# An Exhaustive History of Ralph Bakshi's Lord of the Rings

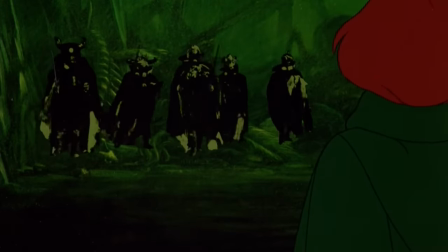[28:33]
An actual process that was in use in the 60s, 70s, and 80s involved photocopying line work done on paper onto cellophane,
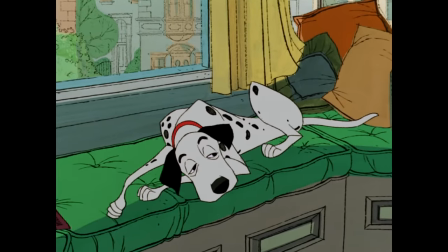[28:41]
allowing rougher pencil lines to be used without inking. An earlier version of this technique is what gives 101 Dalmatians its distinctly ragged look.
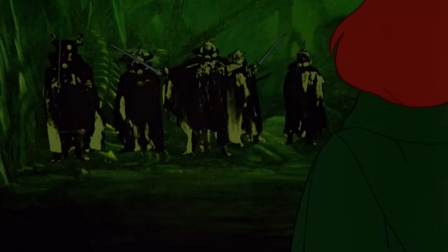[28:49]
If used on a photograph, however, it crushes most of the grayscale tones, flattening the image to solid blacks and whites. The second major technique used is solarization, which was recommended to him by the film cinematographer Timothy Galfes.
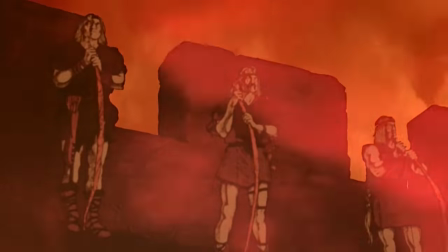[29:04]
Solarization, more accurately pseudo-solarization, is a tricky process where the black and white film is partially developed,
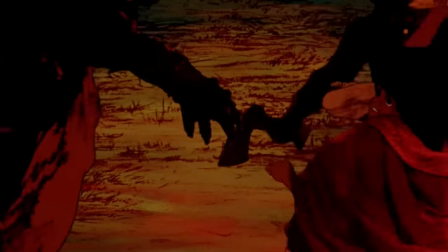[29:11]
then instead of being sent through a process called fixing, the part of the development that stabilizes the film so it can be handled,
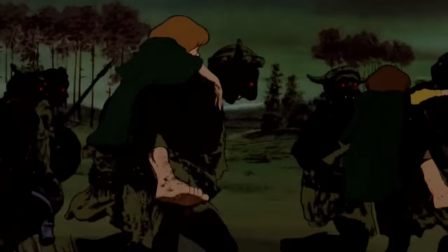[29:18]
the image is re-exposed to light and sent through the entire development process a second time. time. This technique, applied to photochemical film, is extremely difficult to control, largely relying on trial and error to get desirable results,
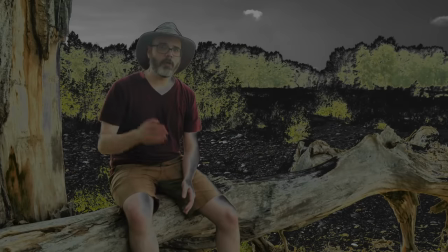[29:32]
but the successful end product is a partially inverted image, with common artifact being a strong border across high contrast boundaries,
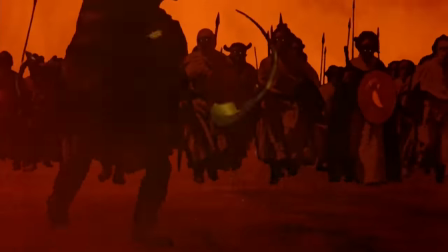[29:40]
which can look kinda like an inked outline. Bakshi felt this stylization process was sufficiently animation-like
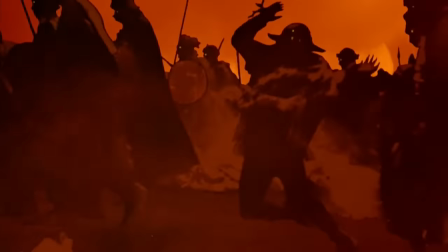[29:48]
that it would fit within the movie and allow them to use footage of large scale battles,
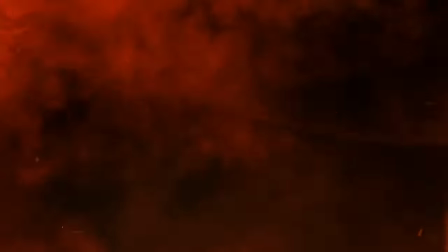[29:53]
which were ultimately faster and cheaper to stage with actors in costumes than to hand draw frame by frame,
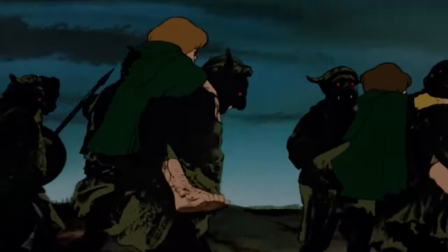[30:00]
even from a reference. All of these different techniques are combined to various degrees over the course of the movie.
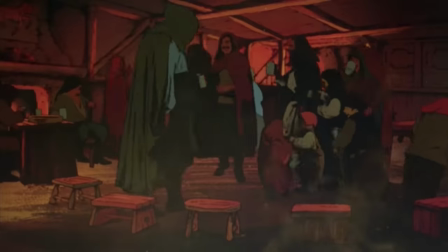[30:06]
Sometimes solarized footage is painted over, sometimes it's merely colorized, sometimes it's just played as is over a colored background. The extensive amount of rotoscoping and repurposed footage ultimately require the production to shoot basically the entire film as live-action first, with reference performers, stunt performers, and the extensive battle scenes. So the two-year production involved essentially making the entire movie twice, first in the live-action shoot in Madrid, and second in the animation. There's a somewhat apocryphal story in all of this. In shooting the footage they didn't really bother to clear backgrounds of things like telephone wires, cars, airplanes, bicycles, and other obviously out-of-place elements because it didn't really matter. It wasn't the finished film anyway. According to Bakshi, the Spanish developers who were handling the camera negatives didn't understand that the footage was a reference that would be animated on top of, thought that this was instead incredibly sloppy filmmaking, feared that it would give Madrid a bad name, and attempted to destroy the film. I'm repeating this story because it's kinda cute, but it's also a bit too weird and sensational and the only source is Bakshi himself, who is, let's just say, prone to exaggeration. Like he'll say they had 600 animators working on Lord of the Rings when in reality it was more like 50.
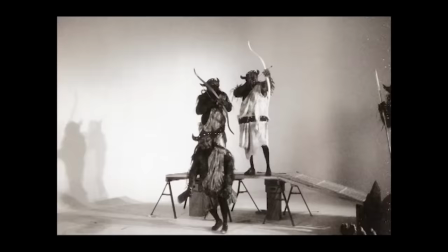[31:29]
I was over Spain shooting major live-action footage. I had 3,000 people in the studio back in New York animating. I'm fielding 500 calls a day from the proms in the studio. I'm shooting an entire live-action movie and I'm trying to eat dinner with Zents at night who wants to be talked to. Or this bit from a 2006 interview with Underground Online. I had the X rating on my films and that should have been enough to protect me.
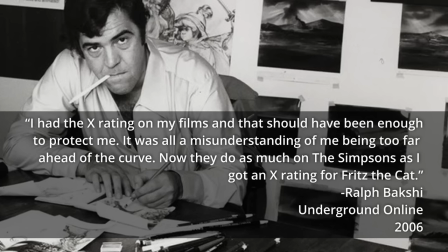[31:54]
It was all a misunderstanding of me being too far ahead of the curve. Now they do as much on The Simpsons as I got an X rating for Fritz the Cat. And like, no? No Ralph? No they don't. No they don't. What do you think happens on The Simpsons. I am very curious what Ralph Bakshi thinks happens on The Simpsons. On the whole, the film is a mixed bag. There's a lot of jank, but what works? What does it get right? A lot, actually.
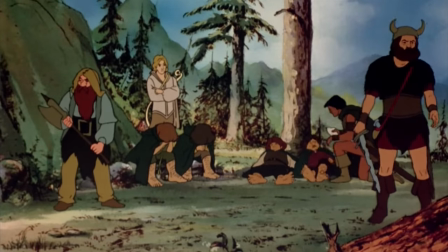[32:25]
The vocal performances in particular are generally good, often great.
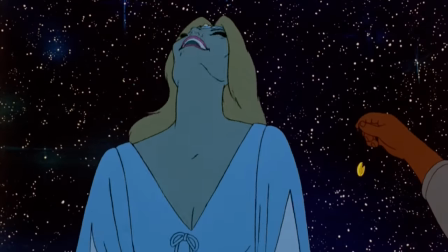[32:30]
The voice actors do well with Tolkien's words, with an interpretation that is both distinct and appropriate.
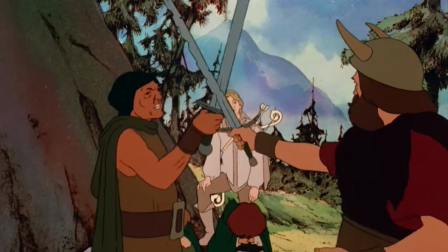[32:36]
One thing that's often cited as a standout, though, is Jon Hurt's performance as Aragorn, and for good reason.
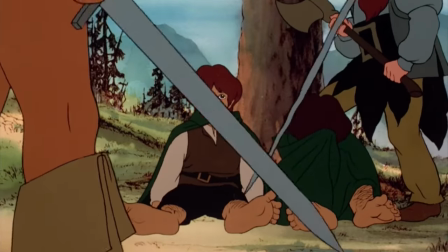[32:42]
It's fantastic.